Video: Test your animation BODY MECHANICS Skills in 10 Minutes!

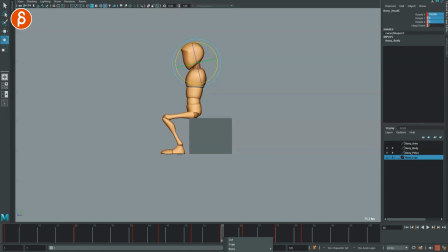20:44 Spline this. And then here, as the spine goes back and returns, the head is going to drag. So I'm gonna set this a few frames later, delete this, spline this,
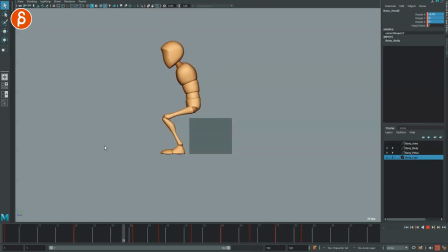21:01 and then it's okay. And sit like that. I know, sometimes you could go, well, what if I take all of these and do like the pendulum, 1, 2, 3, and then just take this, 1, 2, 3, that doesn't quite work.
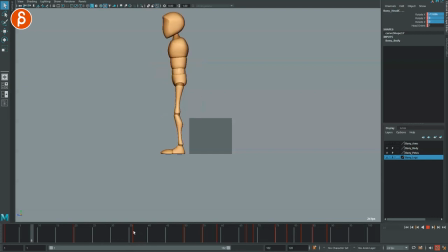21:20 Then you get a very, very wobbly spine. The head keys don't work. Then we're getting back into what some of you have, where it gets very pose to pose, right? Where we're hitting this, you counter the head, but then you ease everything in, and then the spine goes back and the head goes back.
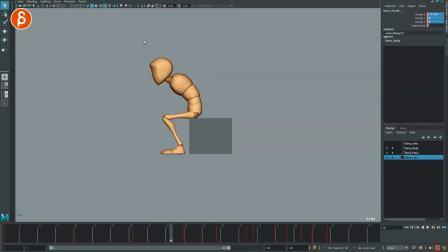21:39 But what we need to do is the head needs to continue to go forward as the spine stops. This is why I would not do that full delay where you take the curves and just, you know, offset, offset, offset. You have to really think in terms of posing. Again, that's the idea of your sit down.
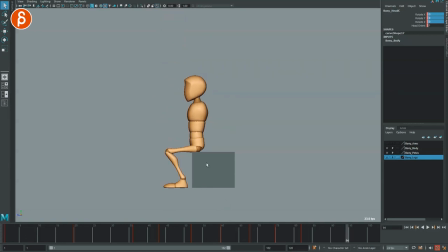22:00 And what helps is just to also act it out.
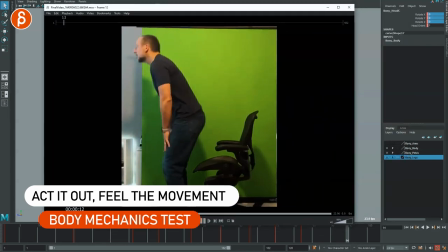22:04 So this is not gonna look realistic and feel realistic, but I'm gonna do this.
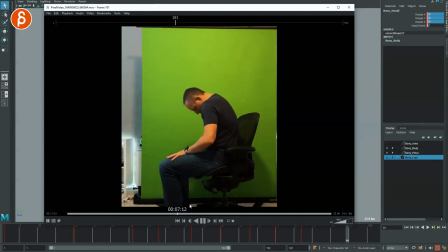22:10 And you can do this in a slow fashion to really think about how things move with a couple bounces. Really act it out and see how this feels. Even if you don't do the initial sit down, you're already sitting, but you're going forward here.
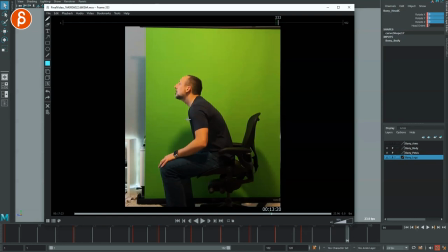22:28 You can going forward with the chest while the head goes up. Then while the chest reverses and goes back, the head continues to go down. And that's where the overlap and then the drag comes in, and so on.
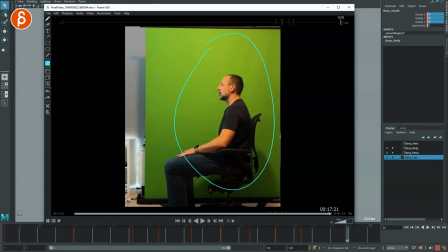22:45 This is so exaggerated, but you gotta act it out like this so that you can feel what those actions are.
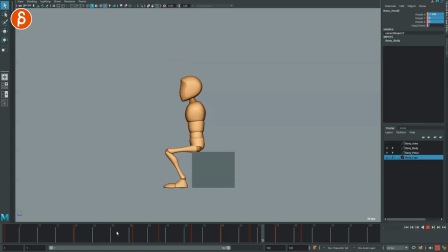22:51 And then all you have to do is something like this. All right, there you have it. I hope that was clear. Like I said before in the intro, what I'm gonna do is, one of the next clips is gonna be a fundamentals of body mechanics. So basically what you need to pay attention to, not just on this, but in general. What are the typical pitfalls and what are, kind of, it's kind of like a checklist of what you need to know and pay attention to when you get into body mechanics. Just because body mechanics issues show up all the time. In every class, for every student, I dealt with it a long time. It took me a while until it clicked. It's just something that's completely normal to go through and to learn and to process. So in order to make that easier, I'm gonna make a list and some demos, and hopefully that will be maybe next week, maybe in 2 weeks, but that's something that's gonna come up fairly soon. Again, I hope that was helpful, and if it was, maybe you wanna subscribe so you don't miss any of those. It helps my channel grow. You know, like the YouTube pitch, which I skipped at the beginning, but here I am. And also, if you want me to help you with your shots, you know I have workshops you can set up at any time. So I can go through stuff like this. We can talk about this. I can do demos for you. You can show me your shots. I can critique them. It's the usual workshop detail stuff. Again, link in the description with all the information. And that's it from me. If you're still watching, as always, thank you for your patience. I appreciate that you're still here. And hopefully, I'll see you in the next upload.